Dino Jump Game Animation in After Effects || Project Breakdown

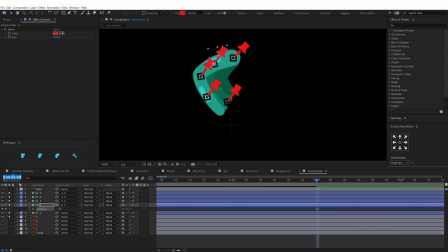[4:06]
So in the background for the trees waving I have used the pin tool to distort the layer and then converted the pins into the bone with the help of
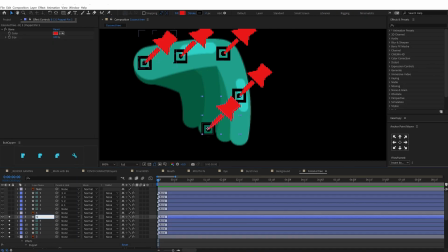[4:14]
the tweak plugin and then added rotation keyframe in a loop and offset the keyframes to add a little bit of follow through. and here
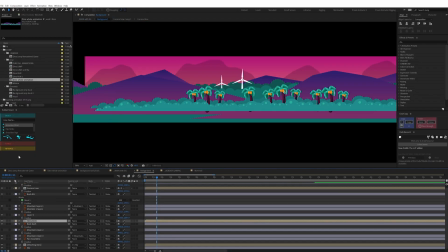[4:21]
is how it looks. Then for the camera movement I use some parallax effect on the background layers to add some depth in the background.
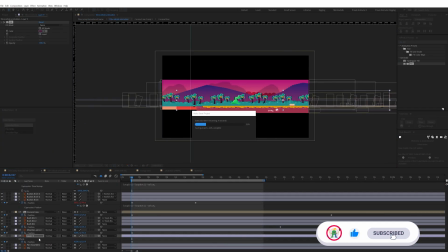[4:30]
So here I animated the background elements in x-axis varied the speed of each of
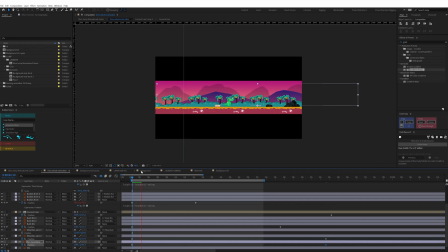[4:36]
the layers such that the distance of the camera is increasing and the element appears to be slower.
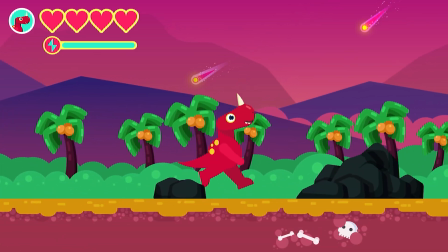[4:41]
So here is how it turns out. Okay so these are the steps I follow through of the project and this clip is ready to render.
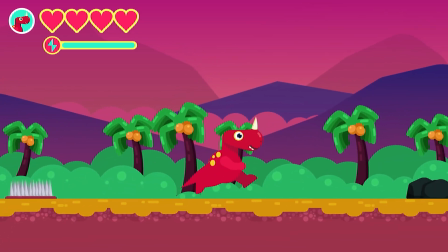[4:49]
So that is it for this video. I hope you learned a few important tips and tricks to help you in your project.
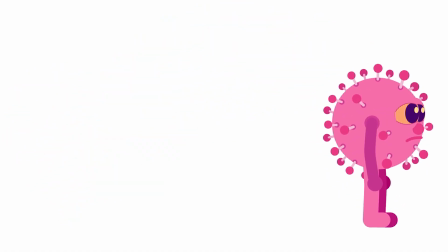[4:56]
So if you want to learn how to animate a jump in After Effects, do check out my detailed tutorial from the link in the description or you can click on the i button on the top right corner to check out the tutorial.
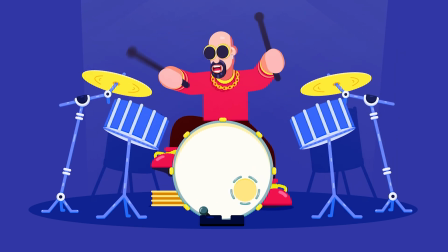[5:06]
If you want to learn how to rig and animate a character with the rubber hose to plug in then do check out my detailed tutorial from the link in the description again or click
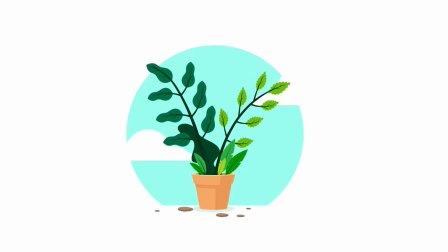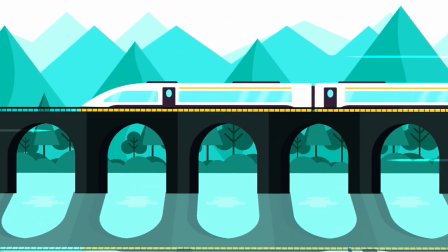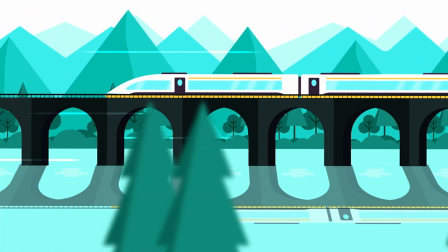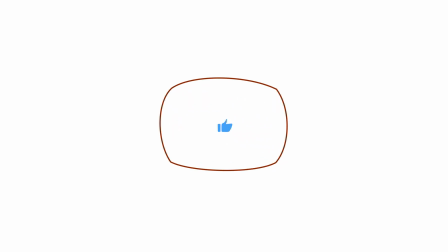[5:44]
video then make sure to hit the like button if you have any doubt regarding the techniques and make sure to comment down I would be happy to help you out and if you're here for the first time make sure to subscribe the channel and hit the bell notification button to stay notified for
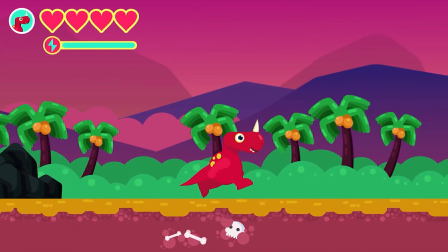[5:56]
all the future updates until then goodbye